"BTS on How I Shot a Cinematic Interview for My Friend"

a little over a month ago we filmed this little short sequence.
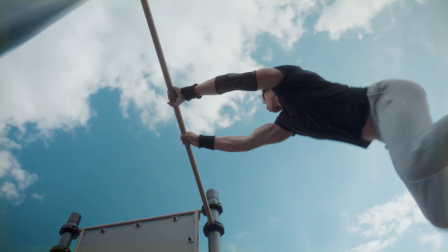It's basically a part of an interview about my friend's journey with calisthenics. Anyways, I really liked how especially the intro turned out. Therefore, I wanted to give you like a quick breakdown of what my thought process is when shooting stuff like this. Usually everything's sport related. If you duck and point the camera up at the subject, makes the subject looks better and makes the sport movement stand out more, right? And that was kind of my intention with most of the shots. A few things that I consider are like the alpha and omega of editing, like an intro sequence like this. Cut on the action because that's what truly elevates the video. If you have the option to support like a transition, I used match cuts a lot, flash transitions, lightlies and all those things. Color grade ties it to a certain look and the creative style that you are going after.
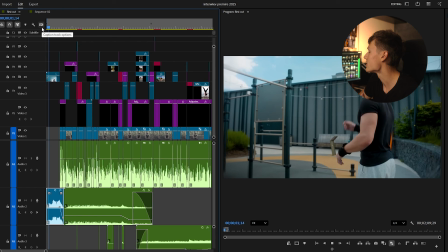56s
The blue sky was something that I instantly knew will stand out, so I picked a couple slower clips to kind of establish the mood, right? We are preparing for something and we immediately start cutting on action.
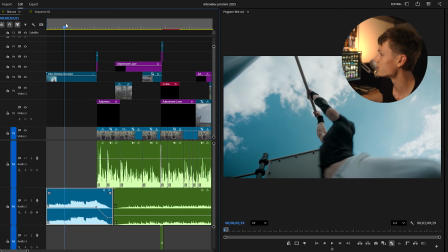69s
Acrobatics, he's in the air and I tried to do like a match cut here, supported with some light leads,
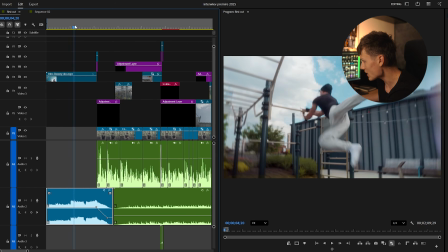76s
and that kind of smooths the transition between the two things, plus makes it a little more dramatic. From the calisthenic perspective,
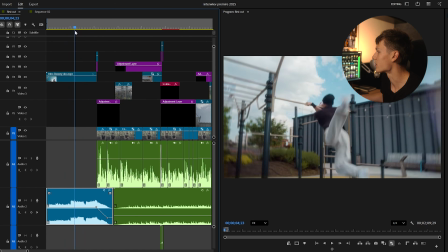84s
we see just this short clip of him doing short combo, which is already, I think, enough for the viewer to be engaged because it's like, it's a complex skill that not many people know.
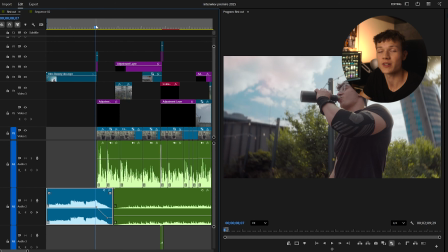96s
And I finished the transition from a black and white clip.
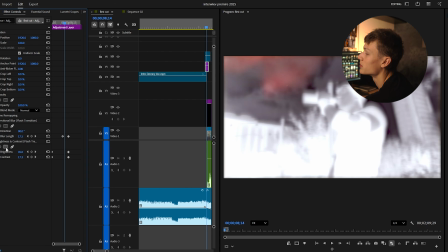99s
Flash transition is what I use, and directional blur and brightness that you keyframe, right?
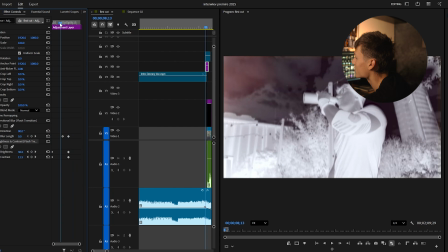106s
And on the cut, it kind of just flashes, right? And that's what I use. It kind of separates the whole thing that, okay, this is one clip, I flash it into another one and we're good to go, right?
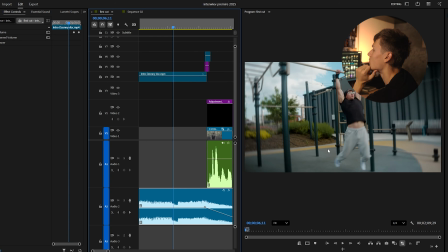117s
Anything special I used was like a radial blur that you can see on the sides right here.
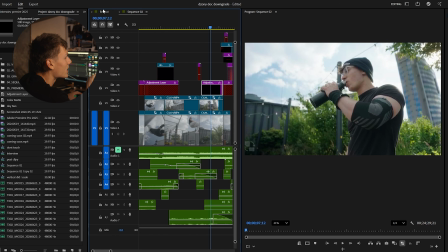124s
Brings the attention to the subject, to the center. Log version, Rec 709, and you see how the whole image basically changes, right?
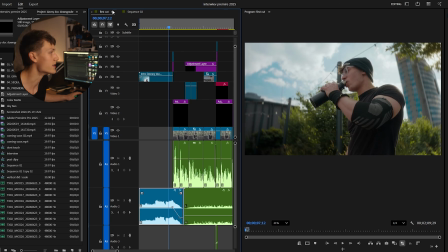132s
So this is what the color grading did. Because this image already looks really good, right? But the colors are kind of basic, it does not pop, and I kind of wanted to exaggerate the look more.
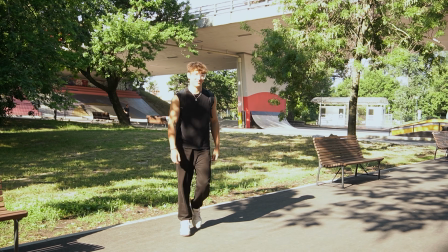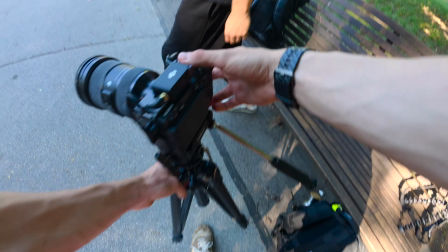152s
So we found this bench right here. Light is not ideal, so I'm gonna try to see what it looks like on the camera.
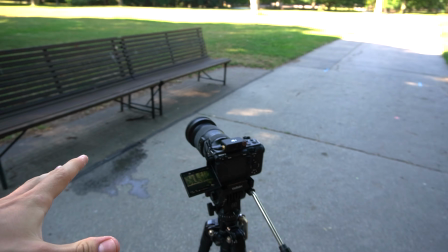161s
Let me tell you quickly about the setup. So I got the FX3 here with the DJI Mic 3s.
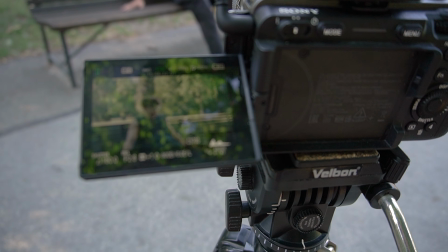167s
We are already using those. It looks pretty okay-ish with the lighting situation and things we have here. We cannot shoot on the bright sky because I don't really own any flags at the moment. So that's why we are shooting in a shade, because that's what's possible for us.
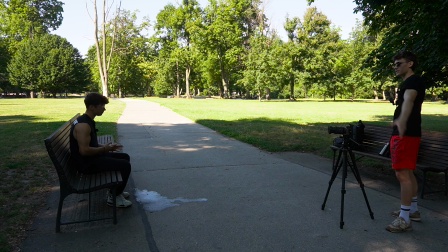186s What's up guys, my name is Johnny and I've been doing calisthenics for 3 years.
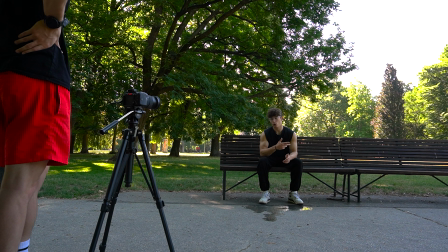190s What's up guys, my name is Johnny and I have been doing calisthenics for over 3 years. For now, at the moment I'm developing.
So we just finished shooting the intro, which was hard because he haven't spoke in English basically. Experience, yeah. Yeah, so I was trying to teach him also the skill how to speak to the camera and do all those things. But now I'm gonna do the interview, so I'm gonna ask him a couple questions and I'm gonna try to let him speak.
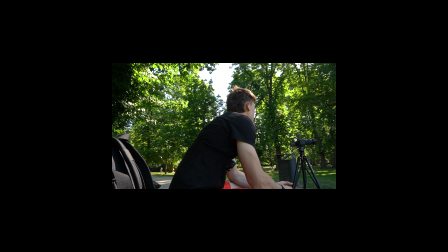214s
Na otázky tak sa asi neotáčam takto smerom na kameru, ale proste... Budeš pozerať na mňa, ako by sme sa rozprávali.
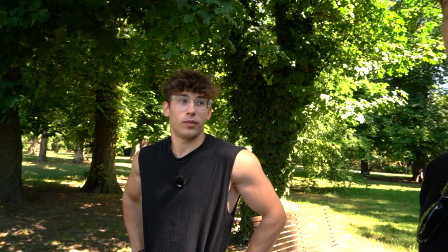220s It was hard for me, at least from beginning,
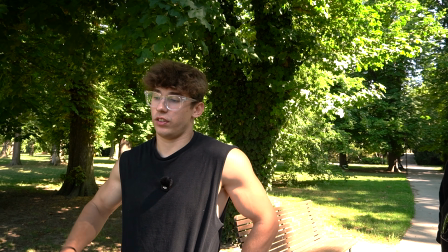224s because I had no experience with free cameras recording me and speaking in
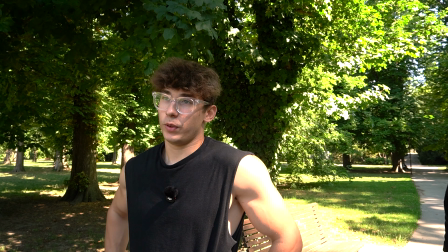230s other language, so it was hard, but I enjoyed it and also I gained
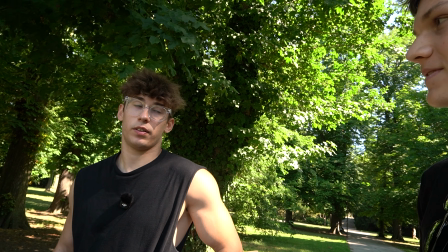237s another experience that is useful for life, I think.
Vlog format looked like we managed to squeeze out of it.
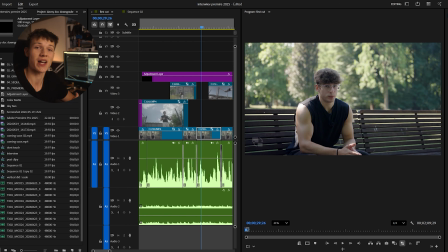244s
Yeah, so this is what Rec 709 looked like. Huge difference.